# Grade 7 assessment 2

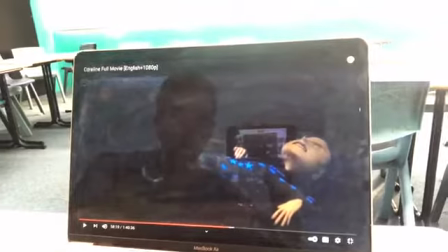I've got blue, which might represent
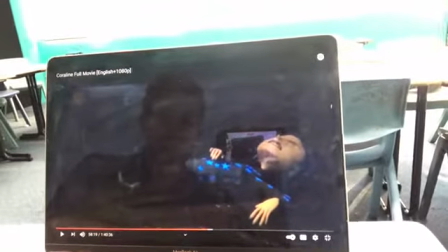fear, loneliness, sadness.
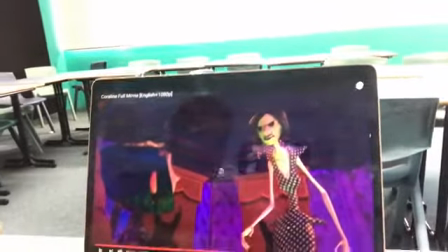Now, what about camera shots? So that first camera shot just there, you see it's growing up, right?
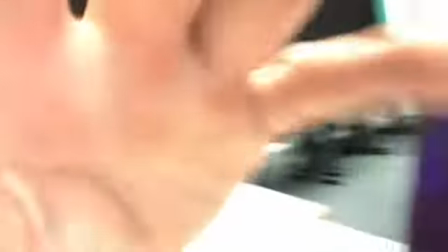So it's incrementally becoming exactly like this shot. Right, so we've got a low angle looking up at the character, at the antagonist, making her look big and powerful and scary and dominating, right? Conversely, the high angle, like this is going to make Coraline look small and weak and vulnerable and isolated.
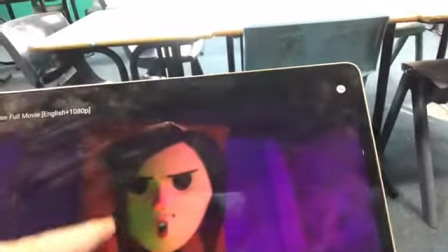All right, we can look at makeup, the makeup she's using.
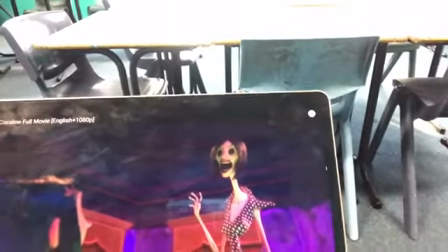The button eyes are suddenly black and scary, dark features.
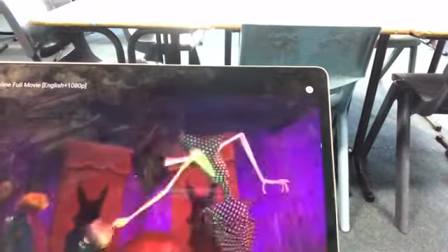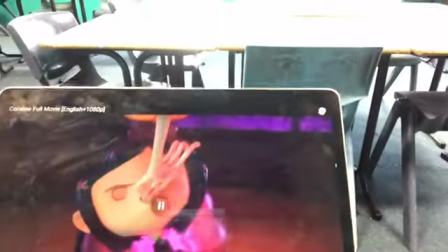And what do we have here? When we want to show emotion, we zoom in.
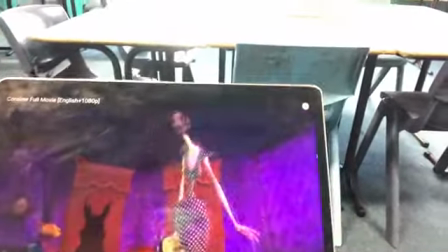So we come in for a close-up. Well, this is a medium shot here. And then you see the evil close-up.
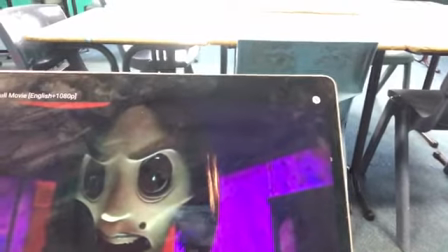And what type of lighting is that? Bottom lighting, right?
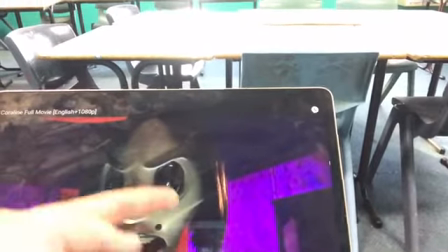Making it the character look deformed and scary.
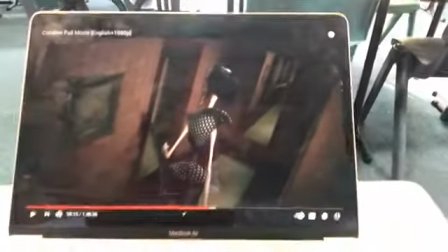All right, camera angles. Now this camera angle isn't straight, is it? So it is a Dutch angle or a canted angle.
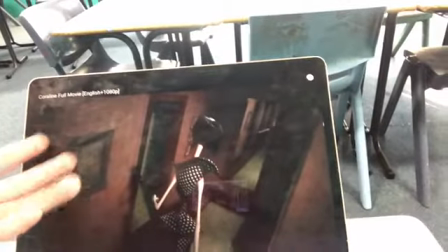Again, shadows, pale colors, making the place look haunted and old. All right, so we could go on all day about the different techniques. But what I want to make sure is that on this sheet, you've got your convention written in there. So you could have fear or mystery. All right, so you're writing fear in there in the convention. Now, what techniques does the director, or you could say composer, use to create that fear? Okay, so we just had a look at a whole bunch of different examples. All right, and I'll try and write one up here for you. So, for our seal paragraph, which is what this is,
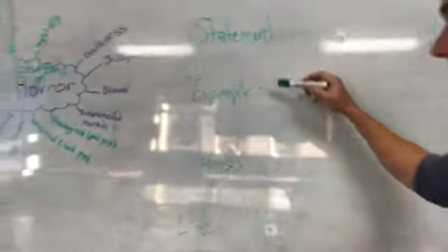seal is made up of statement, example, analysis, link. Right, so you need to, if you're going to make a statement, if you're going to say something that you think is true, you need to back it up with examples. All right, so for our seal paragraph, we've got to start out with a statement, right? And I'm just going to take notes on this today rather than writing all that out. But your convention is going to be fear. And what creates that fear? It is the technique. Now, what film techniques are creating fear? There were a lot I just gave examples of. But let's go with camera angles. That's just one aspect you can look at as a technique. All right, so in that example that I just showed you, what camera angles are being used to create fear, to make the other mother look more scary? All right, well, we had the low angle, right, making her look bigger, towering over the camera, and therefore the audience and the protagonist, Coraline. What other shots?